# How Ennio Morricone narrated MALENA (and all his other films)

We are seeing a town reduced to a carnival objectifying her and treating her like a slab of meat and his heartbreak over that, but rather than fixating on the heartbreak, we're fixating on the over-the-top absolute craziness of it. It's even cute that the music seems to perfectly line up with her footsteps as we track along hearing the clacking of her heels on the town square.
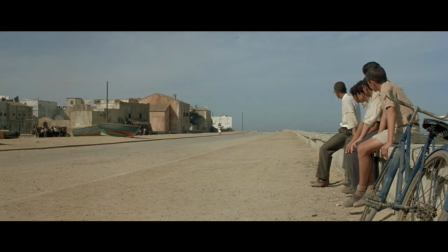To me, it was one of those moments when I first saw this that I thought, THIS is what film music, or generally media music, can be.
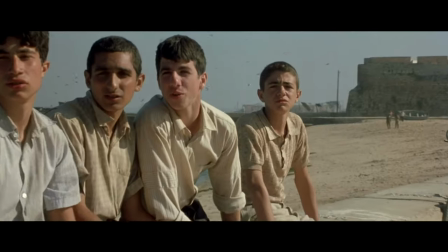This is how you help tell a story through score. This is not mere background music and underscore.
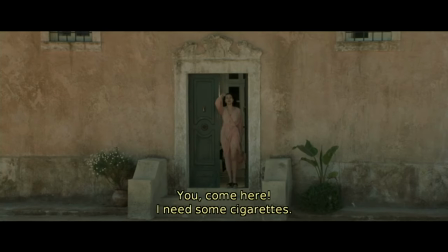This is absolutely being a partner with the filmmakers, and indeed to complete the film in a way that it would utterly be missing if this music was removed.
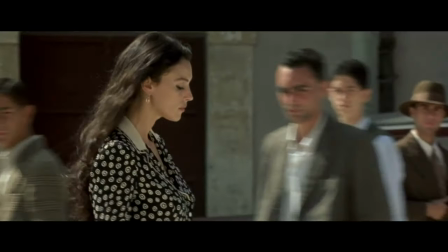The chromaticism of the writing gives it this broken, gilded quality, where it's not that he's delighting in the carnival, he hates it.
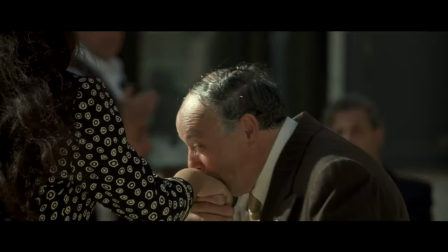And I feel like we're really getting that from the music. How else could you have represented this than through music?
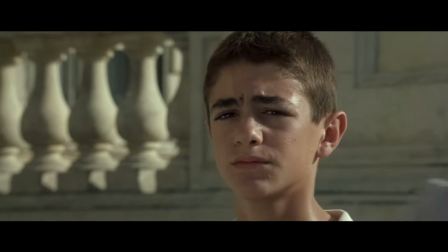Of course, yes, he could have just spoken the words, but would you have felt it anywhere near as much as you do as a result of hearing this score? To me, it's unsurpassed genius. It really is. Seeing this scene as I was coming of age as a composer, it profoundly shook me and made me realize music doesn't just have to amplify the emotions that are there. Music can actually add something fundamentally not there. How amazing that a man in his 70s would look at a film with such a fresh take, with hundreds and hundreds of prior scores, and think, here's something that might be interesting. And here's the last part that's utterly baffling to me. Morricone almost never, maybe never, never, wrote to picture. He would read the script, discuss with the director, glean these insights, and then just write the music.
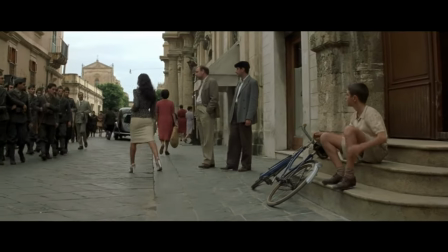Many times they hadn't even shot the film yet. Cues were written based on the idea of the scene and then fashioned to fit afterward.
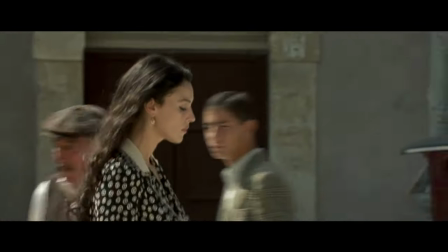I'm convinced that that is a next-level genius that I don't fully understand,
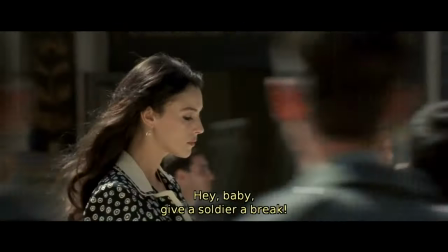because the truth be told, I've always felt a mixed relationship with that.
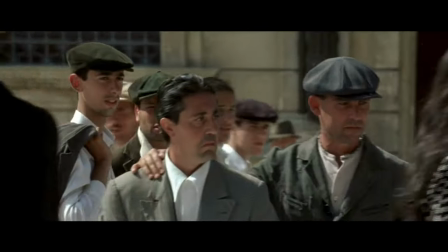In my own work as a composer, particularly in film, I love crafting the music almost frame by frame.
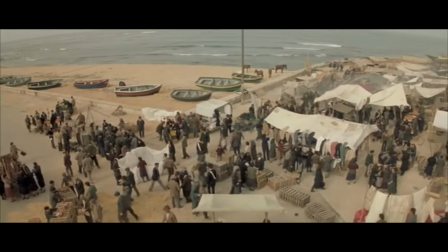I love finding ways to make the music really marry the footage, and I feel like I have to be working with the footage to make that happen.
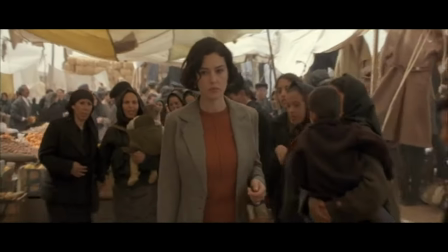Well, Morricone managed to score piles and piles of classic scores where his imagination conjured up the scene,
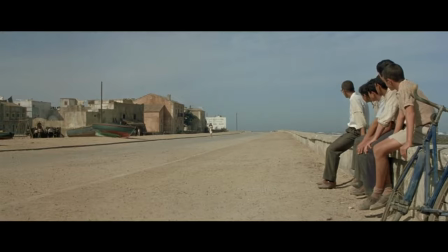and then somehow it just perfectly came together. That's the part that genuinely challenges my convictions as a composer.
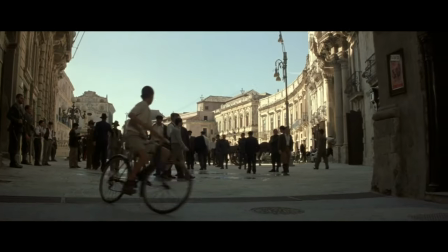I have been sort of dogmatic in my life, thinking, nope, if you're a film composer, you score the film.
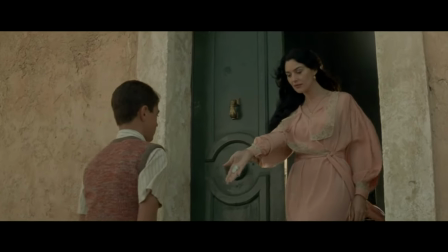If you're a game composer, you work with the developers, you score the game. You don't ever just write music and throw it over the fence.
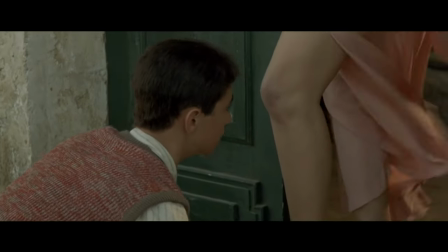And Morricone essentially made a 70-year career out of doing that and wrote dozens and dozens of classics that will live forever. So it obviously shows what I know. But that's kind of the point of this series. Earlier I said that one of the greatest heights a composer can achieve, in my opinion at least, is inspiring other people to pick up music and to make it a part of their life. But there's another achievement that's just as profound. The writing something that brings people together, even if just for one moment at, say, a concert. that's something that few composers have ever really managed to achieve. To me, that's the magic. Like I said at the beginning, the so-called spaghetti westerns are the reason why I think any of us know about Morricone today. And the grand apex of that genre is, of course, the good, the bad, the bad. And the scene that defined that film is this one.